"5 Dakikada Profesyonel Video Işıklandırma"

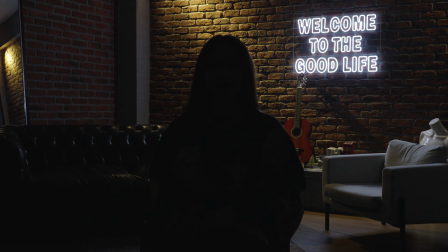(0:00)
Selamlar, bu videoda böyle bir görüntüden böyle bir görüntüye nasıl gelebileceğimizi gösteriyor olacağım. Bu videoyu oluşturmak için 3 adet ışık kullanacağım. 2 tanesi Cineroid, 1 tanesi Godox. Bu konuyu 3'e ayıracağım. Şimdi birincisi mekan seçimi. Mekan seçimi aslında çok önemli.
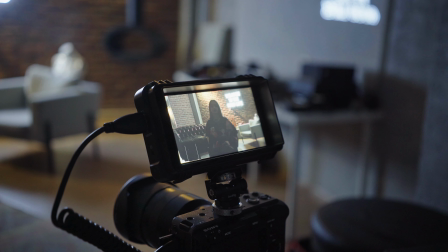(0:19)
Çünkü kadrajınızda bir boyut olmazsa siz ne kadar ışık yaparsanız yapın, o kadraj gerçekten de sizi tatmin edecek kadar güzel durmayacak. O yüzden seçebileceğiniz, size o boyutu arkada alan derinliğini verebilecek yeri seçmeye çalışın. İkincisi Key Light ve Fill Light. Üçüncüsü ise Back Light yani saç ışığı, omuz ışığı diyebiliriz.
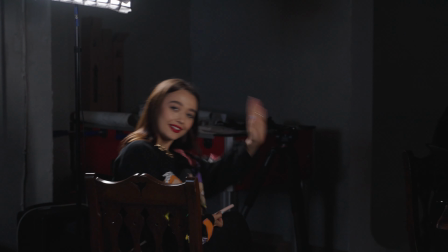(0:39)
Bu arada başlamadan önce bu videoda bana eşim Lena modellik yapıyor olacak. Işık ayarlarını tamamen onun üzerinde deniyor olacağım.
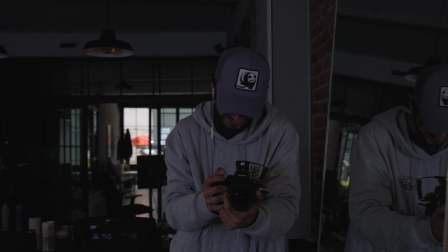(0:47)
Aynı zamanda da Peker de ben bu şeyleri uygularken Backstage videolarını çekiyor olacak.
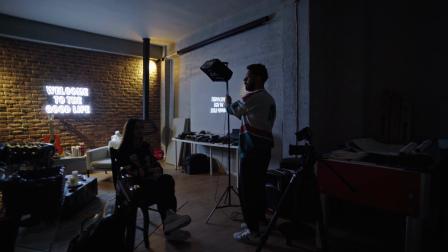(0:54)
Evet hazırsanız başlayalım. Şimdi keylight'ımızı ayarlıyoruz.
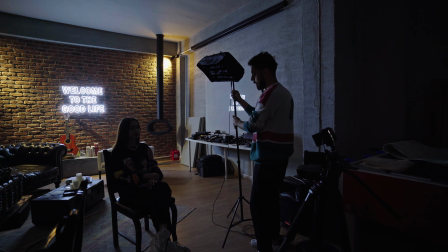(0:59)
Keylight zaten bu tarz videolarda hem röportaj
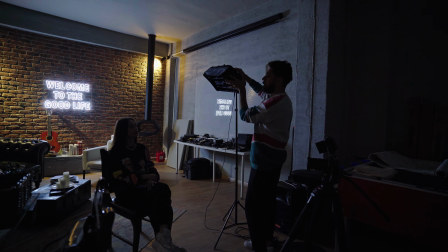(1:04)
hem de YouTube videolarında kişinin yüzünü aydınlattığımız ana ışığımız diyebiliriz.
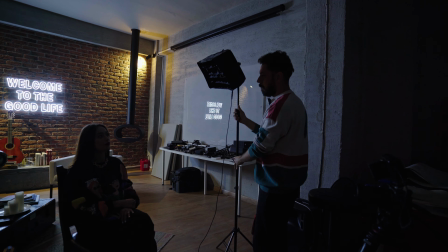(1:09)
Anahtar ışık yani Türkçesi. Şimdi bunu 45 derece açıyla ayarlıyoruz. Aynı zamanda da buna grid taktık.
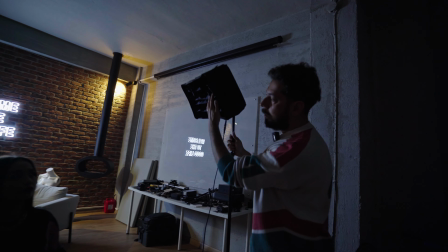(1:15)
Grid dediğimde şu önündeki siyah şu parça. Bunu ekstradan takıyorsunuz.
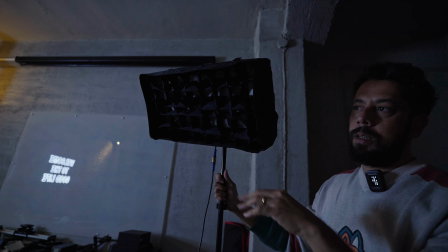(1:22)
Bunu takma sebebimiz ışıdan kontrollü kullanmak. Şimdi eğer bunu takmazsak ışık arka tarafa da kaçacaktı.
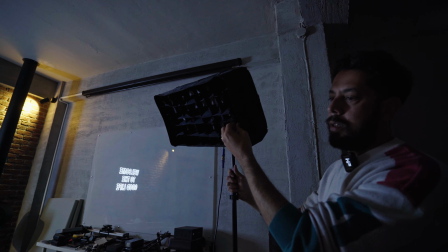(1:29)
Ama biz arka tarafın ışığının bozulmasını istemiyoruz. Sadece ışık yapacağımız kişinin yüzünden kontrollü bir şekilde ışık vermek istiyoruz.
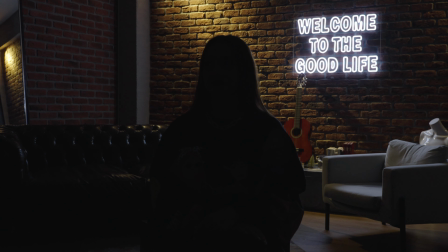(1:38)
Bu yüzden bu grid'i taktık.
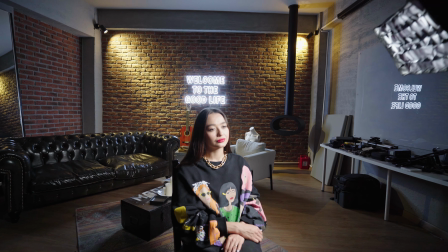(1:42)
Evet şu an ışığımızı kurduk. Ve ışığın yüzde yarattığı gölgelere bakıyoruz ilk başta.
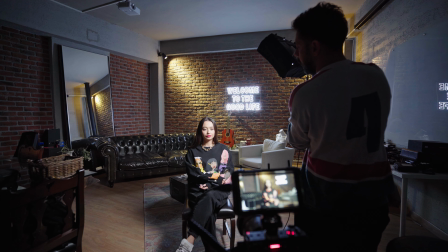(1:52)
Şu an tam 45 derece gibi ayarladık. Evet.
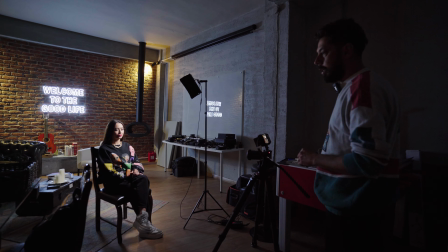(1:58)
Şimdi ne yapmamız gerekiyor? Şimdi ikinci adıma geçeceğiz.
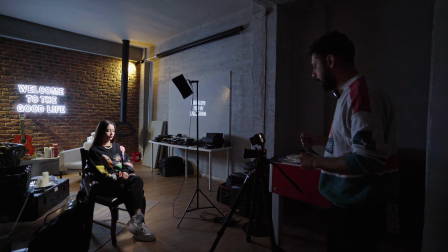(2:03)
Sol taraftaki gölgeyi birazcık doldurmamız gerekiyor. Bunun için birkaç yol tercih edebiliriz.
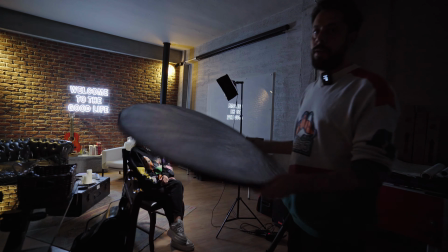(2:08)
Şimdi böyle bir reflektör alıyoruz.
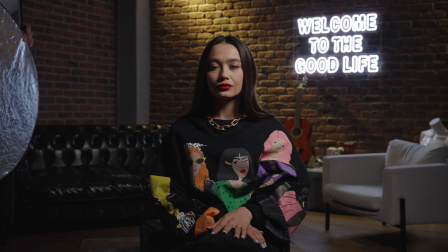(2:11)
Ve bu reflektörle bu taraftan hafif ışığı alacak şekilde sol tarafı dolduracağız.
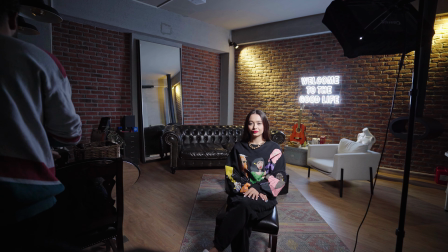(2:19)
Bunun durması için biraz şuradan bir ayak ayarlayalım.
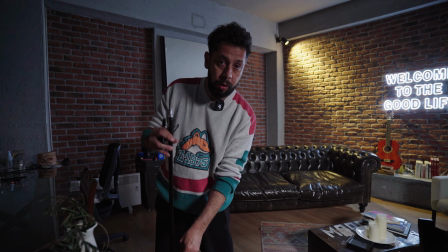(2:28)
Buradan ışığı yansıtarak yüzün gölgede kalan tarafını da hafif dolduracağız.
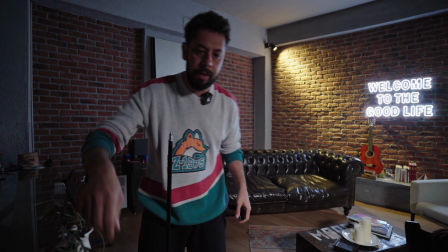(2:34)
Buna da fill light deniyor. Zaten İngilizcesi de fill light. Yani dolgu ışığı.
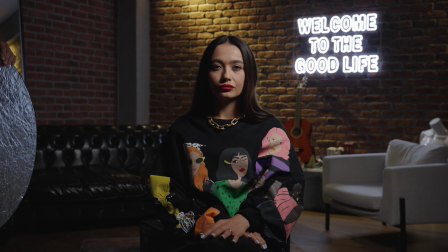(2:39)
Öbür taraftan aldığı ışıkla şuradaki gölgeleri biraz kırıp istediğimiz gibi aydınlatıyor.
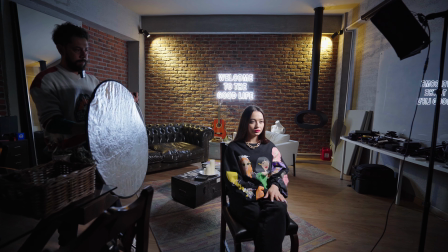(2:44)
Bunun tam ayarını buluyoruz. İstediğimiz gibi.
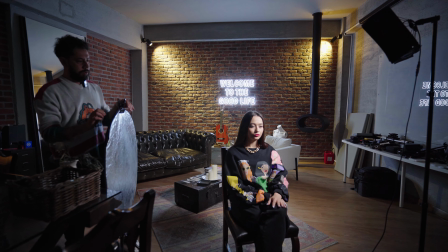(2:50)
Ve bunu buraya sabitliyoruz. Aslında arkadan üçüncü yapacağımız bir aşama var.
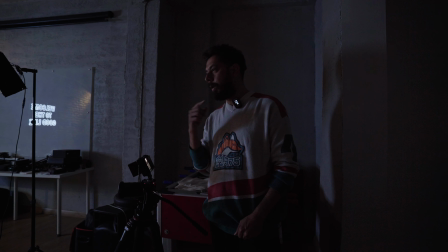(2:57)
Şu çenenin alt kısmında kalan gölgeyi arkadan bir omuz ışığı yapacağız.
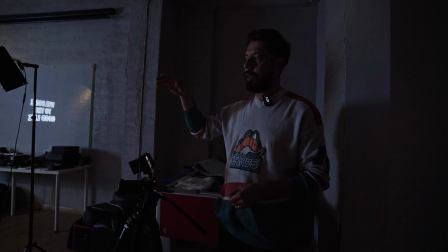(3:02)
Omuz veya saç ışığı diyebiliriz buna. O omuz ışığı aslında arka sol tarafından omzundan vuruyor olacak. Ve otomatik olarak çenenin alt tarafına bir çizgi koyacak. O çenedeki gölgeden de bu şekilde kurtulacağız.
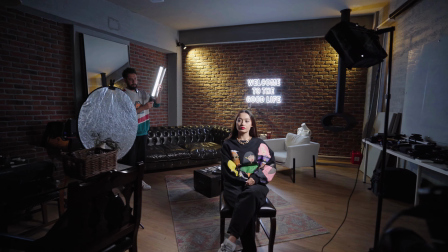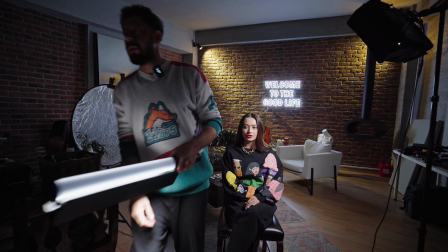(3:25)
Tamam şimdi buna bir ayak bulalım.
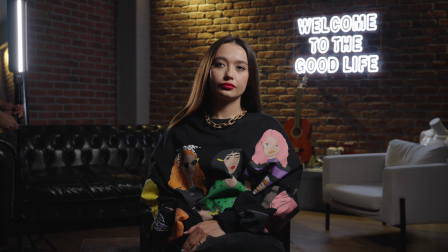(3:30)
Evet şu an arkadan bir omuz ve saç ışığı yapacağız.
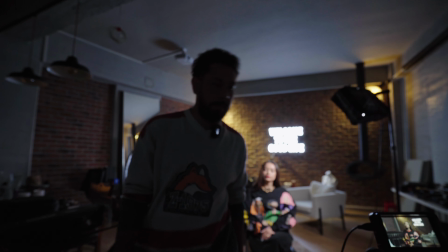(3:36)
Bir bakalım nereye gelmiş görüntü.
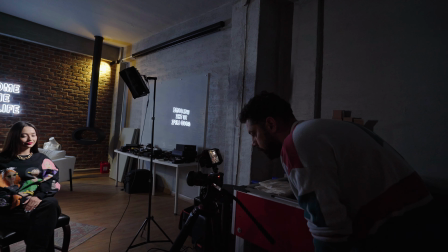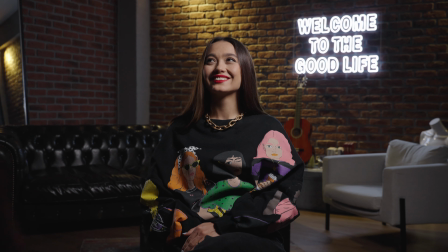(3:44)
Evet çok çenede şu an hala eksiklik var. Ama saçtan dolayı da olabilir bu. Aynen. Şu an gayet güzel ışığımız. Sadece şu arka tarafta.
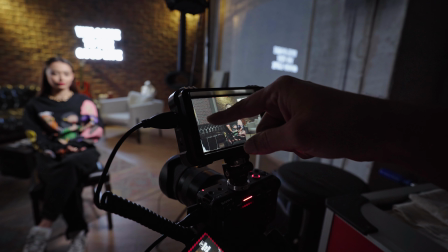(3:58)
Şu arka tarafta duvarın bu bölgesi biraz hareketsiz. Buraya da bir şeyle hareketlendirmek istiyorum.